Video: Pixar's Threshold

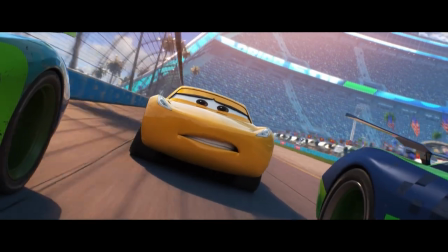On this occasion, I'm not going to lie, during the ending race and that fully sick finale with the flip,
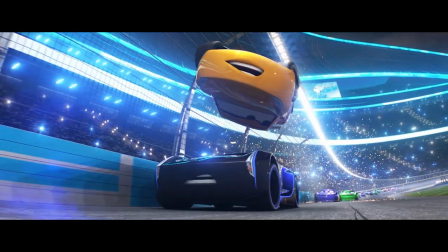I had a big dumb smile on my face. honestly just feeling pretty happy that I was watching a good movie,
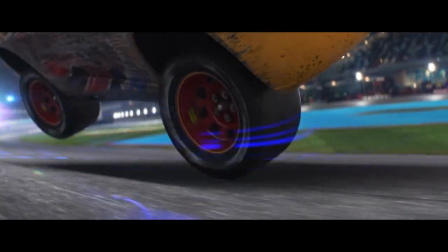knew that I was going to make a video about it, and I get to share excitement about it with a couple of folks.
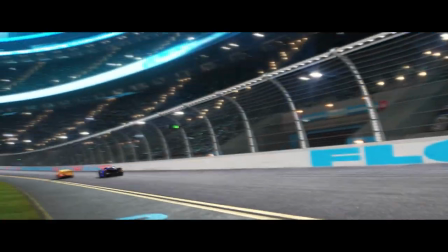It just felt really good to do that.
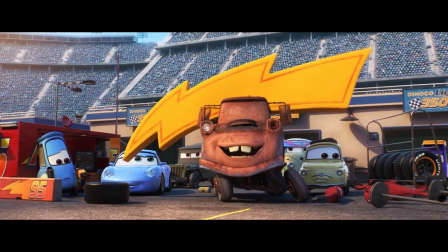But that sense of reassurance which Cars 2 had so soundly fumbled wasn't something I had to wait until the end of the movie to find, no.
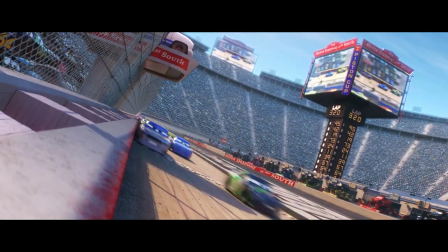Cars 3 feels great to watch immediately. It's very quick to get to the point to start paying homage to what made the original film pop,
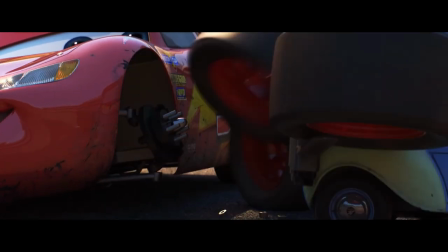and truly, within moments, it feels as though Cars 2 is a million miles away.
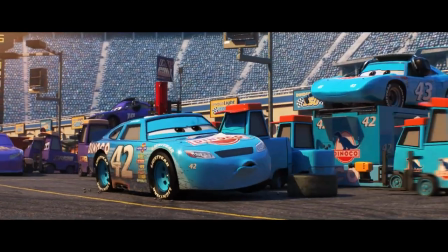Why they ever thought these beautiful long lens shots and racing moments was ever worth replacing with anything else makes even less sense as soon as the movie gets rolling,
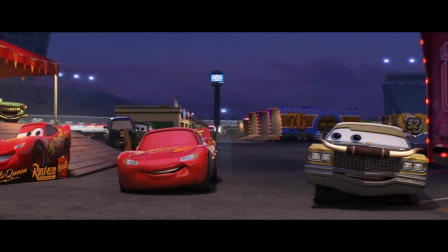and it gets rolling right away. Cars 3 quickly feels aware of what opportunities it has as a sequel,
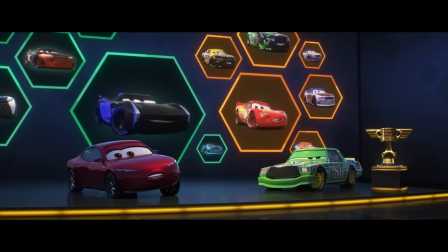and what some time away from McQueen may have actually afforded it, and in its apparent bid to win the franchise back to decency,
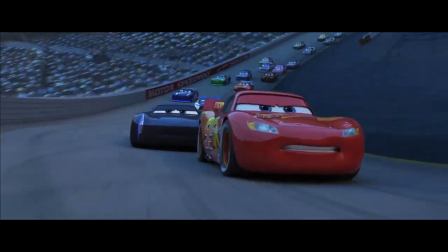takes advantage of many of those things. It knows it doesn't have to introduce certain characters it can start telling the story immediately and within
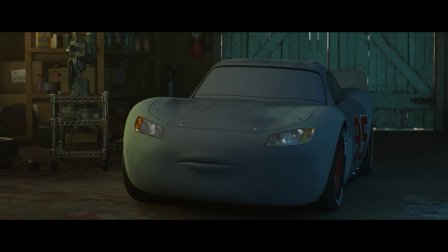15 minutes has actually already started going for some emotional moments which do really land.
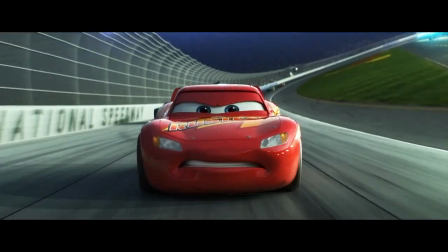McQueen's crash happens 13 minutes into the movie counting titles and I'm surprised how much of an emotional punch it contains in that light but it's just
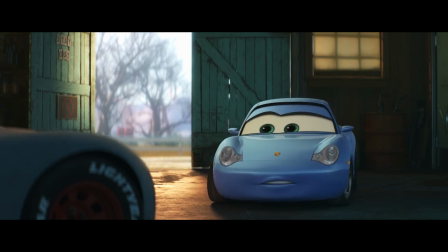evidence that I think that Cars 3 is a terrifically paced movie that doesn't waste any time in getting going and after watching a few films before this
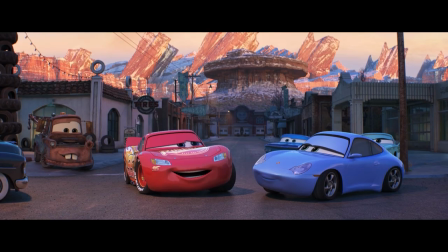which had needed to spend the time with new characters and do origin story stuff to me this felt really refreshing and terrifically executed.
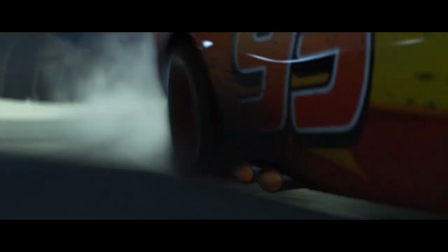And on that crash, man, that crash really is something, isn't it?
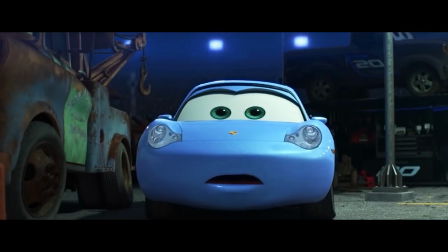For a moment, I forgot that it's a living, breathing character and truly just saw a wreck of a vehicle flying through the air.
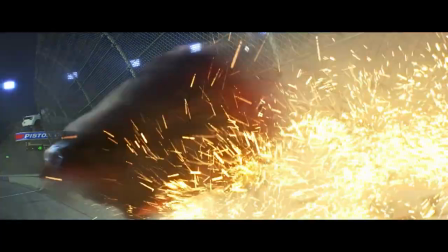The weights and the sparks and the dirt is really quite brutal to watch.
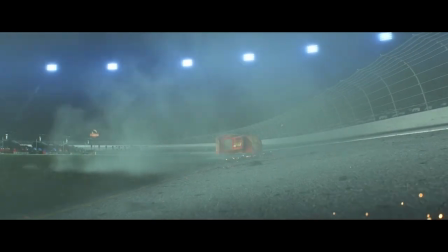The utter silence from McQueen in this moment and the removal of his emotion is quite a bold choice, which gives that moment a real sense of seriousness.
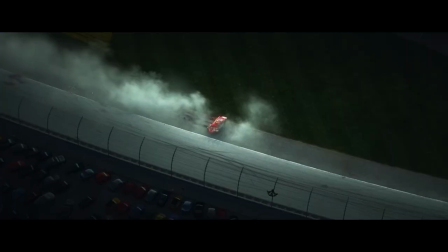And the powerful visual restraint here just slowly moving forward allows that moment
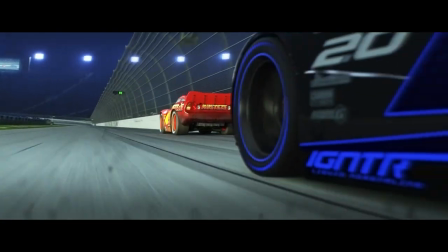to really speak for itself it's a very well edited and highly emotive scene
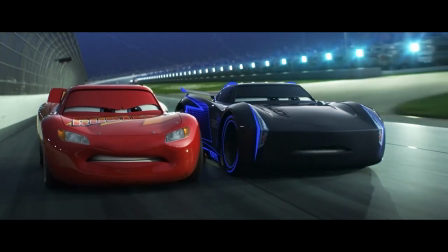built really on the first film not really anything this one's already done the consequences
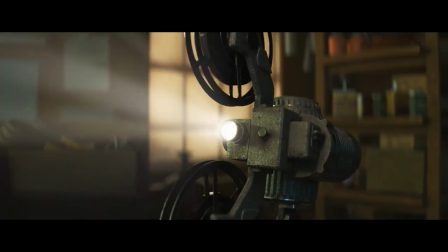of the crash aren't altogether that serious but the execution of it roundly
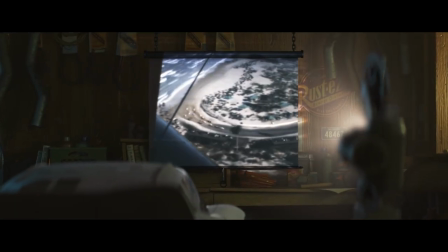re-solidifies the cast franchise of films to me as capable of being more than goofy bright entertainment for
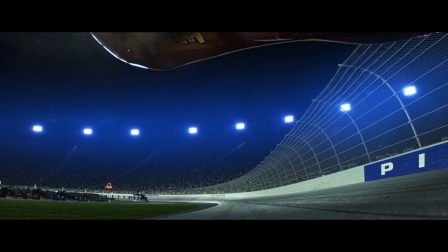three-year-olds it reaffirms their ability to be genuinely entertaining movies From there, the film has won me over,
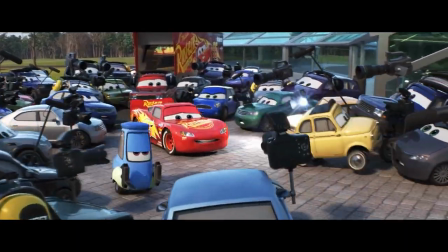and I'm able to enjoy the characters within this new, slightly more distinguished atmosphere.
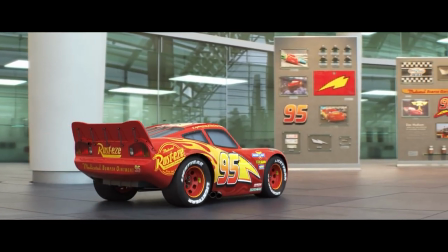I don't know if Cars 3 has as much momentum through its set pieces and some scenes as some people might prefer.
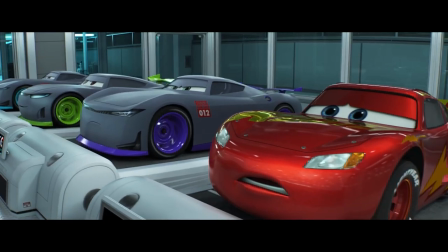It's definitely a film which takes its time in each of its individual environments, but I honestly quite like that, and I think it keeps moving from place to place, again at a good pace,
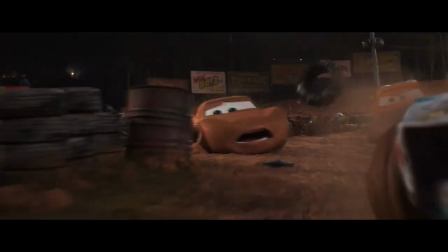and rarely, if ever, returns to the same environments again and again.
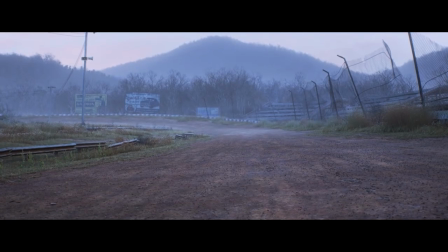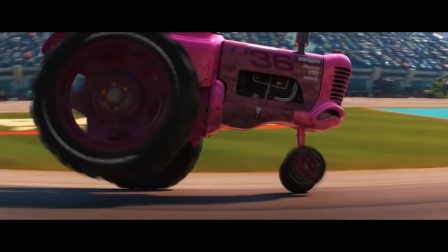to but going to new places continuously and not compromising on its open desire to have some wacky fun set pieces too.
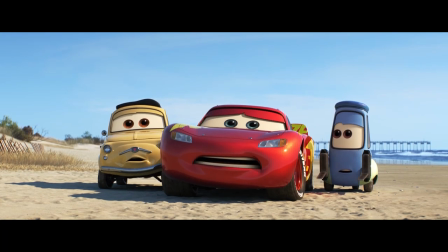You've got the best of both worlds here and McQueen's resistance to technological training sensors is a filmmaking choice centralized within a character actually.
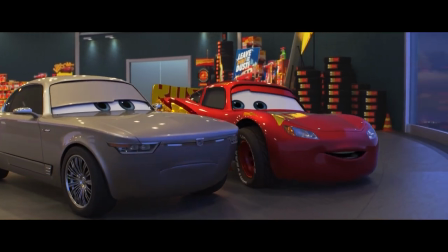Some folks might have preferred the spy stuff from 2 but it's McQueen who is asking to return to the
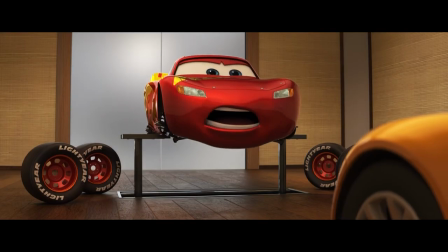dirt and the older actual race tracks and the high-tech races are also the folks that he's competing with.
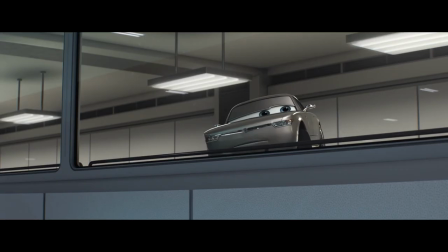So it doesn't feel like the film is openly ignoring Cars 2 more so saying that that approach isn't going to work for this character or a story.
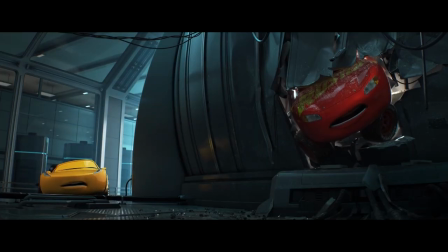It's quite a clever way to move away from many of the trappings two had created and make some distance whilst not openly condemning that work.
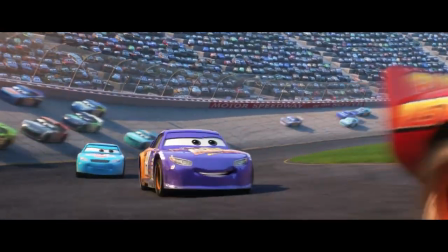And on the note of the competition here, I think this film does a really great job of showing what good sportsmanship looks like in contrast to open disrespect,
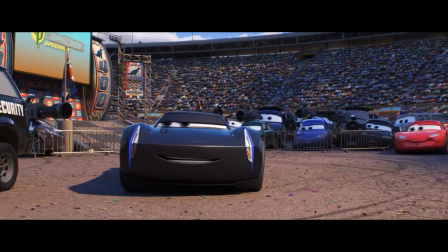which is something it kind of did in Cars 1, but it re-solidifies here.
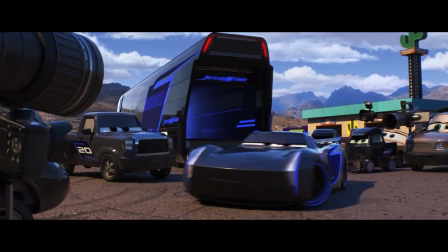McQueen's original arc was something along those lines, but while he wasn't an awesome dude to begin with, he was more of a hothead than a tool like Jackson Storm is.
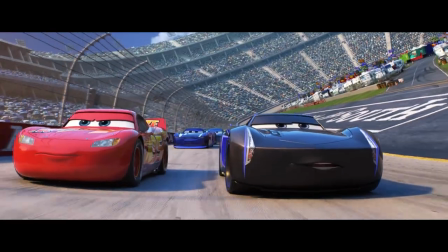We knew that Chick Hicks was the real douche nozzle but by now McQueen is a super respectful guy and Jackson
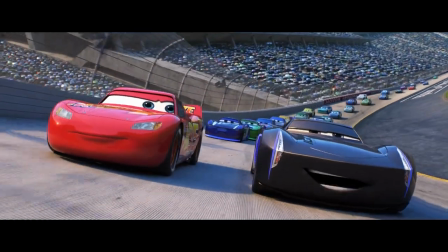Storm takes it further which draws a really clear line between the sport and the people who compete.